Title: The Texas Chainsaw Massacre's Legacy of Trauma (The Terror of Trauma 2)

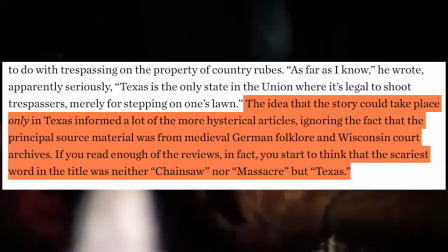quote the idea that the story could take place only in texas informed
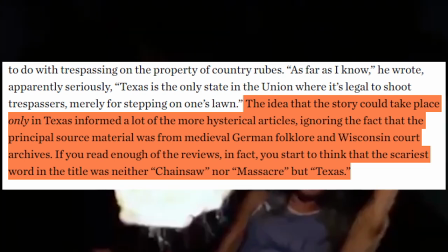a lot of the more hysterical articles ignoring the fact that the principal source material
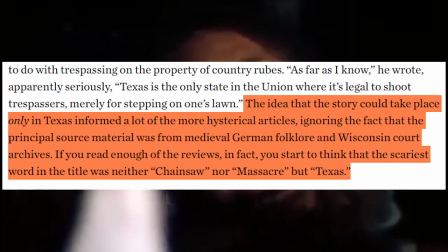was from medieval german folklore and a wisconsin court archive
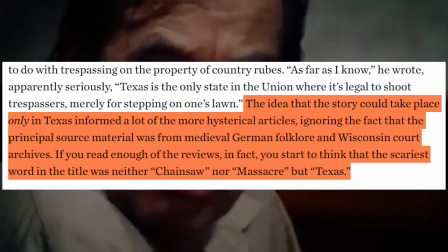if you read enough of the reviews in fact you might start to think that the scariest
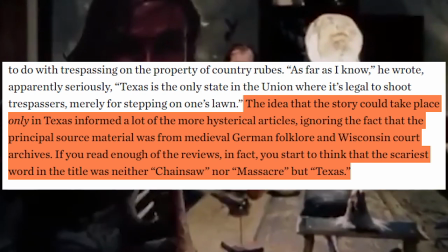word in the title was neither chainsaw nor massacre but texas end quote bloom Kim continues to explore this reaction through popular film theorist Mary McKee, and how she points how the use of Texas for this film already signifies it as a broken, violent landscape given its history in popular American culture as the site in which the cowboy ideology exists. Violence is often framed as necessary in these stories that spawn from this ideology, as well as almost entirely perpetuated by men. Though there are exceptions to this, especially now due to the revisionist Western films, it was certainly the way many audience members would have understood Texas at the time. And this begins to point us in the direction of another way this film evokes trauma, the characters that are present in this rural, barren Texas landscape.
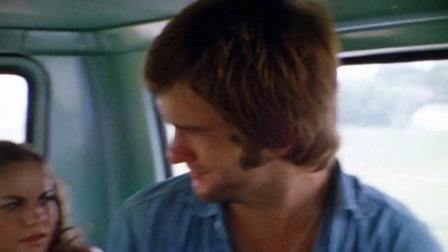Though the main characters, the hippie yuppie kind of characters, never state where they are from,
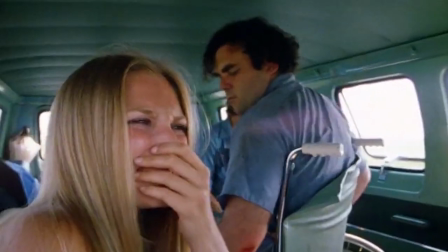you know they are not really from around here even if some of them grew up there.
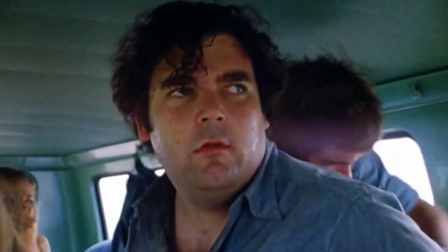Noticeably, they are very modern compared to the locals presented here,
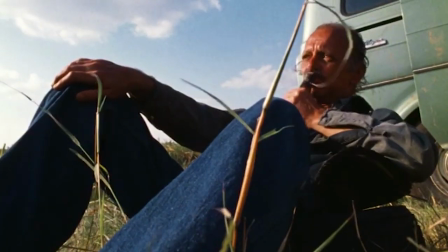hence why this film is often seen as dealing with generational tensions in post-Vietnam America.
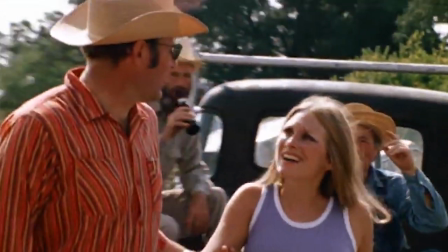John Bloom summarizes his reading well when he states that quote chainsaw
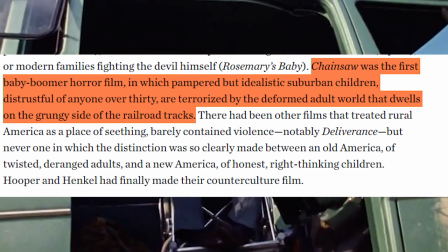was the first baby boomer horror film in which pampered but idealistic suburban children
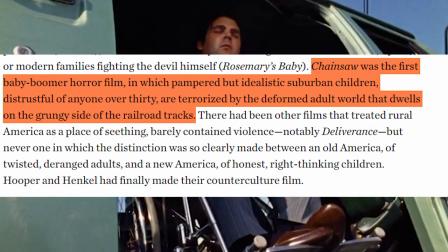distrustful over anyone over 30 are terrorized by the deformed adult world
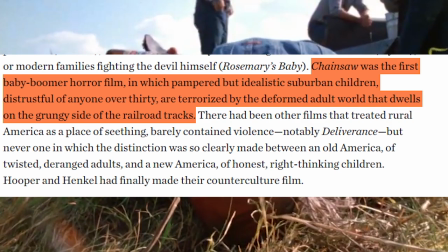that dwells on the grungy side of the railroad tracks this tension is tied to the landscape
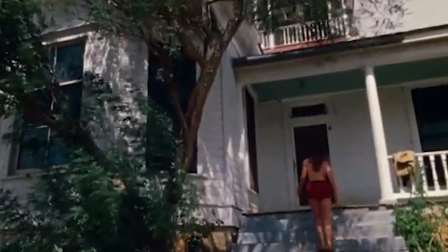as we've been exploring especially given the depression era style house a
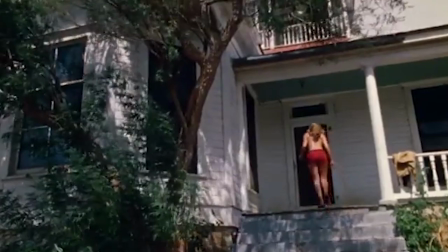lot of the film occurs in and other props that refer to times long gone,
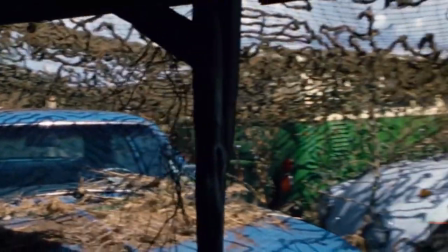such as the collection of cars in front of the family's house and the notable lack of electricity. In another strange connection to our exploration of the lighthouse, Texas Chainsaw Massacre also has an image of time being destroyed.
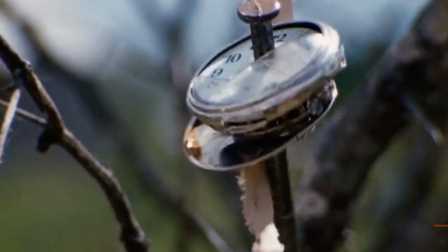As Kirk and Pam approach the house, among the items hanging from trees is a stopwatch with a nail driven through it.
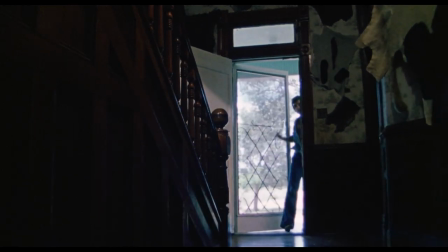Once again,
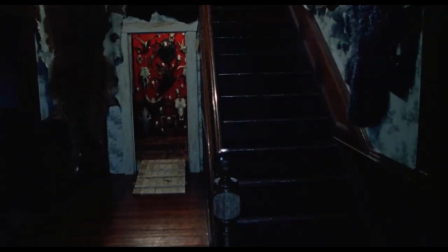a horror film that explores trauma in some capacity signifies trauma's ability to contort time for someone.
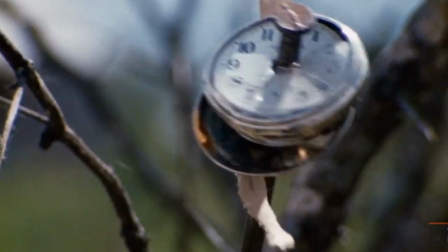Hooper and his crew place this symbol here to let the viewer know, time doesn't matter here.
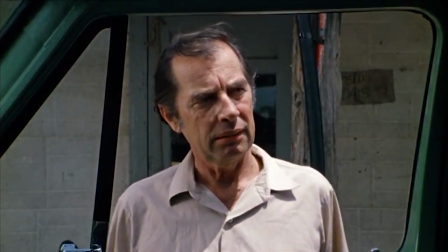This place is frozen in time. This furthers the reading of the generational tensions present in American
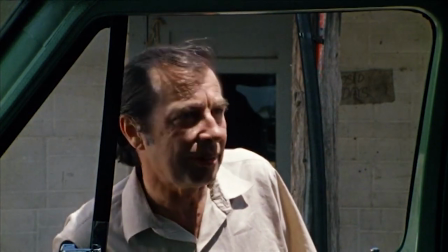culture at the time as manifesting themselves in this film.
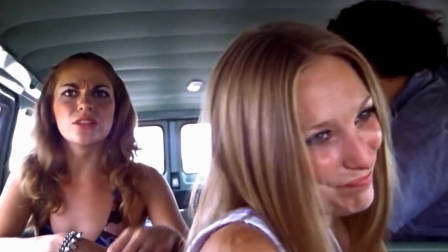This tension occurs between the idealistic New Age hippies and the rural labor force population of cannibals.
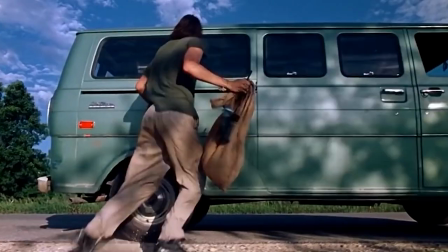It's in these characters that the Texas Chainsaw Massacre is able to invoke a sense of cultural trauma yet again.
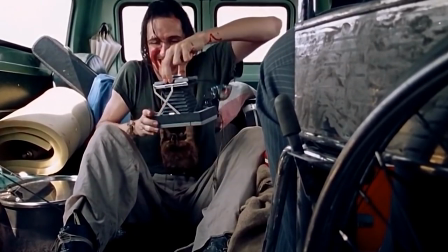The family of cannibals are not entirely spawned out of fiction. They have a background in rural American labor.
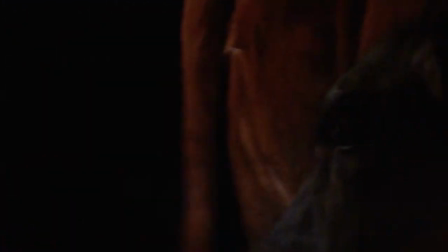They are displaced by technological progression, stuck in a landscape that lacks qualities of growth and fertility.
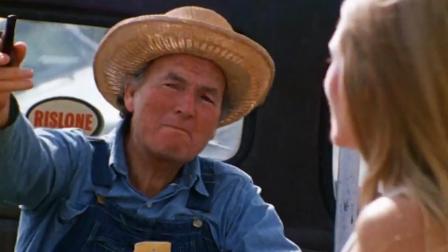And not all these individuals are evil cannibals.
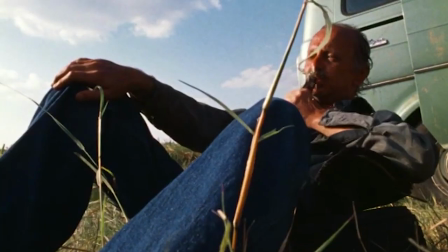They still find themselves caught in attention, though, caught in a large-scale cultural anxiety.
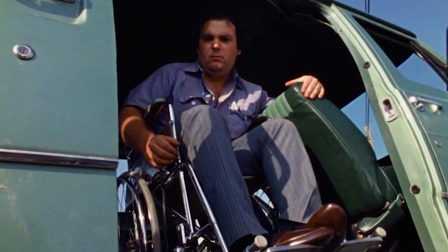Their trauma is often laughed at, looked down upon by people like the group of hippies present in the film.